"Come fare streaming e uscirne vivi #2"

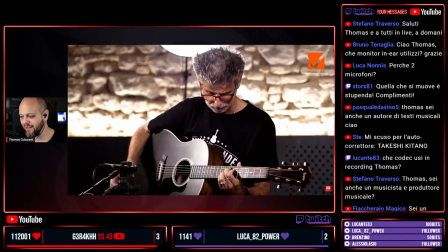(46:41)
Poi adesso perché ve l'ho detto che si muove e ve ne accorgete, ma normalmente se il carrello c'è, percepite
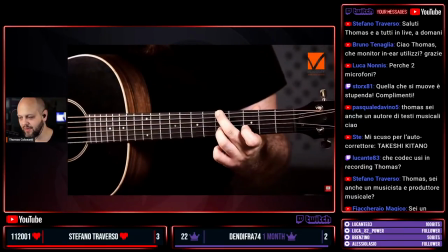(46:51)
questa sensazione di movimento, ma non se ne accorge quasi mai nessuno. Nei carrelli, i carrelli sono una cosa proprio che fa magia, ragazzi, eh?
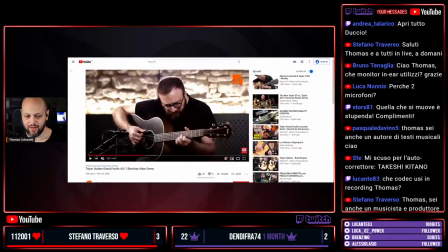(46:59)
Veramente incredibile. Andiamo ancora un attimo avanti, aspettate che ritorno di qua. Vi faccio vedere ancora un pezzettino, poi vi rispondo un altro paio di domande. Poi tra un po' ci vediamo OBS, ragazzi, eh?
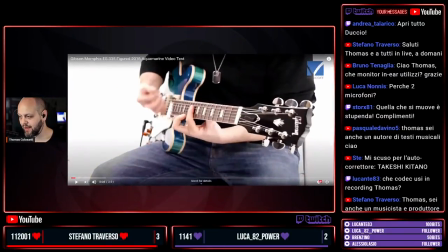(47:12)
Quindi sarà così, così stasera si comincia. Questo è un test che abbiamo fatto di questa 335 con Alberto Lombardi.
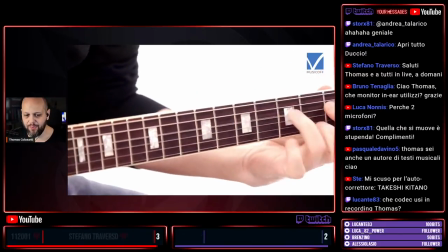(47:20)
Qui ci sono sempre tre camere, più degli insert che si chiamano le frattaglie in gergo, sono queste.
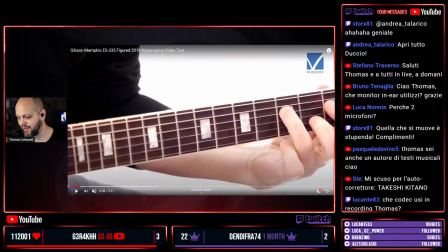(47:28)
Fatte sempre anche con un carrello, anche queste, vedete? E queste hanno anche un altro taglio, vedete?
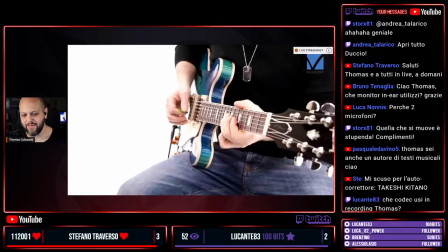(47:34)
Ci sono le bande nere sopra e sotto. E servono per mettere a fuoco alcuni particolari sul testo.
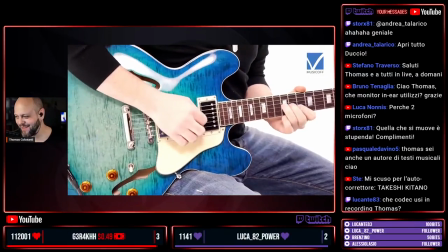(47:42)
Intanto mi arrivano i messaggi su WhatsApp che mi dicono: bastardo, con questo carrello l'ho già gasato.
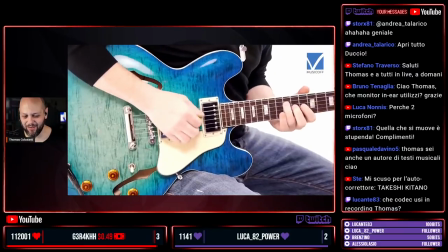(47:48)
Mi ci mancavi solo tu stasera.
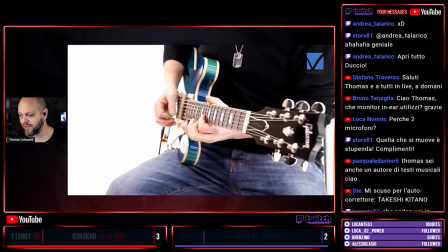(47:50)
Vedete, queste sono leggermente diverse, però ecco, sono tutte inquadrature che ti permettono di esplorare varie sensazioni di quello che tu fai sentire.
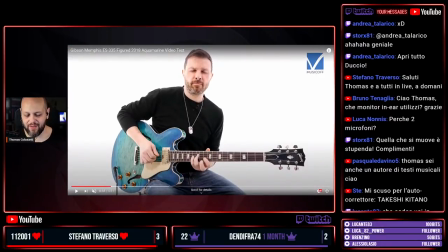(47:58)
Questa, che è quella che vi servirà per lo streaming, è sempre la stessa. È questa esperienza di tre quarti, cioè appoggiato il taglio alla vita, un close shot alla vita, e da seduti, e dove potete suonare. Vedete la distanza più o meno, poi adesso Alberto si è un po' girato, ma la distanza da questo bordo scusate,
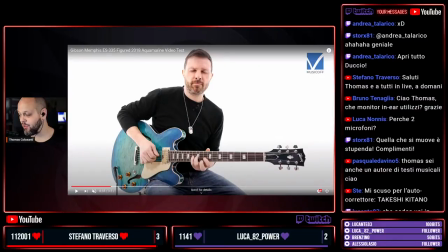(48:17)
dal body della chitarra fino al bordo e dalla paletta fino al bordo, più o meno lo stesso.
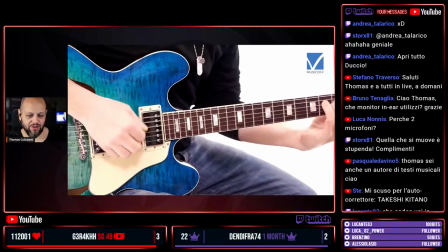(48:22)
Questo è quello che vi serve di più durante le registrazioni per organizzarvi una qualsiasi diretta.
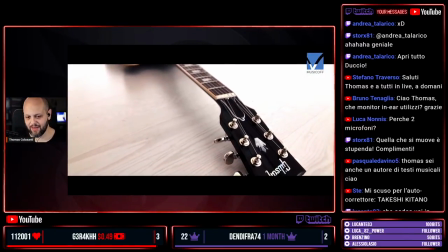(48:31)
Vedere, qui c'è sempre lo slider su queste frattaglie. Ok, adesso poi piano piano vi faccio vedere altre chicchette. Intanto vediamoci un paio di domande. Scusate che ci sta un sacco di roba da controllare quando sono veramente da solo. Perché due microfoni, Luca Nonnis? Diciamo la fonica di questo lavoro l'ha fatta Giacomo Pasquali, quello lì è lo studio suo, è l'Hologram Studio, nel video della Taylor, veramente molto. È molto bello, uno studio che suona proprio bene. Penso abbia lui scelto di prendere con due microfoni per poter avere un carattere specifico su certe frequenze. Però se è online, magari ce lo facciamo scrivere da lui. Apri tutto, Duccio. Esatto, sì. Boris Rulez, smarmella. Vincenzo Brunetto, pensavo di prendere una Reflex per le riprese video musicali cover in stanza. Quali consiglieresti, tenendo conto della qualità prezzo come primo acquisto? Allora, adesso ragazzi, ci stanno tanti strumenti veramente molto economici a tutti gli effetti, che però non sono economici come intendevamo una volta, cioè non costano cifre folli, ma si può ottenere una qualità molto vicina a quella che io ho adesso qui, con delle macchine che sono mirrorless, che fanno adesso anche altre macchine, altre marche. Ci sta la Sony, la serie 5100, che adesso penso sia la 6000, perché la 5100 è andata fuori produzione, che è una bellissima macchina. Ha delle lenti sue, c'ha un autofocus molto veloce. Non mi piace tantissimo la correzione colore e l'aberrazione cromatica che c'ha la lente, però quella si può correggere facilmente. Un altro prodotto killer proprio per questa cosa, l'hanno fatto proprio per lo streaming, è la Canon M50, che addirittura non ha bisogno della scheda d'acquisizione video in uscita HDMI, perché l'attacchi via USB e il tuo computer la riconosce come una webcam.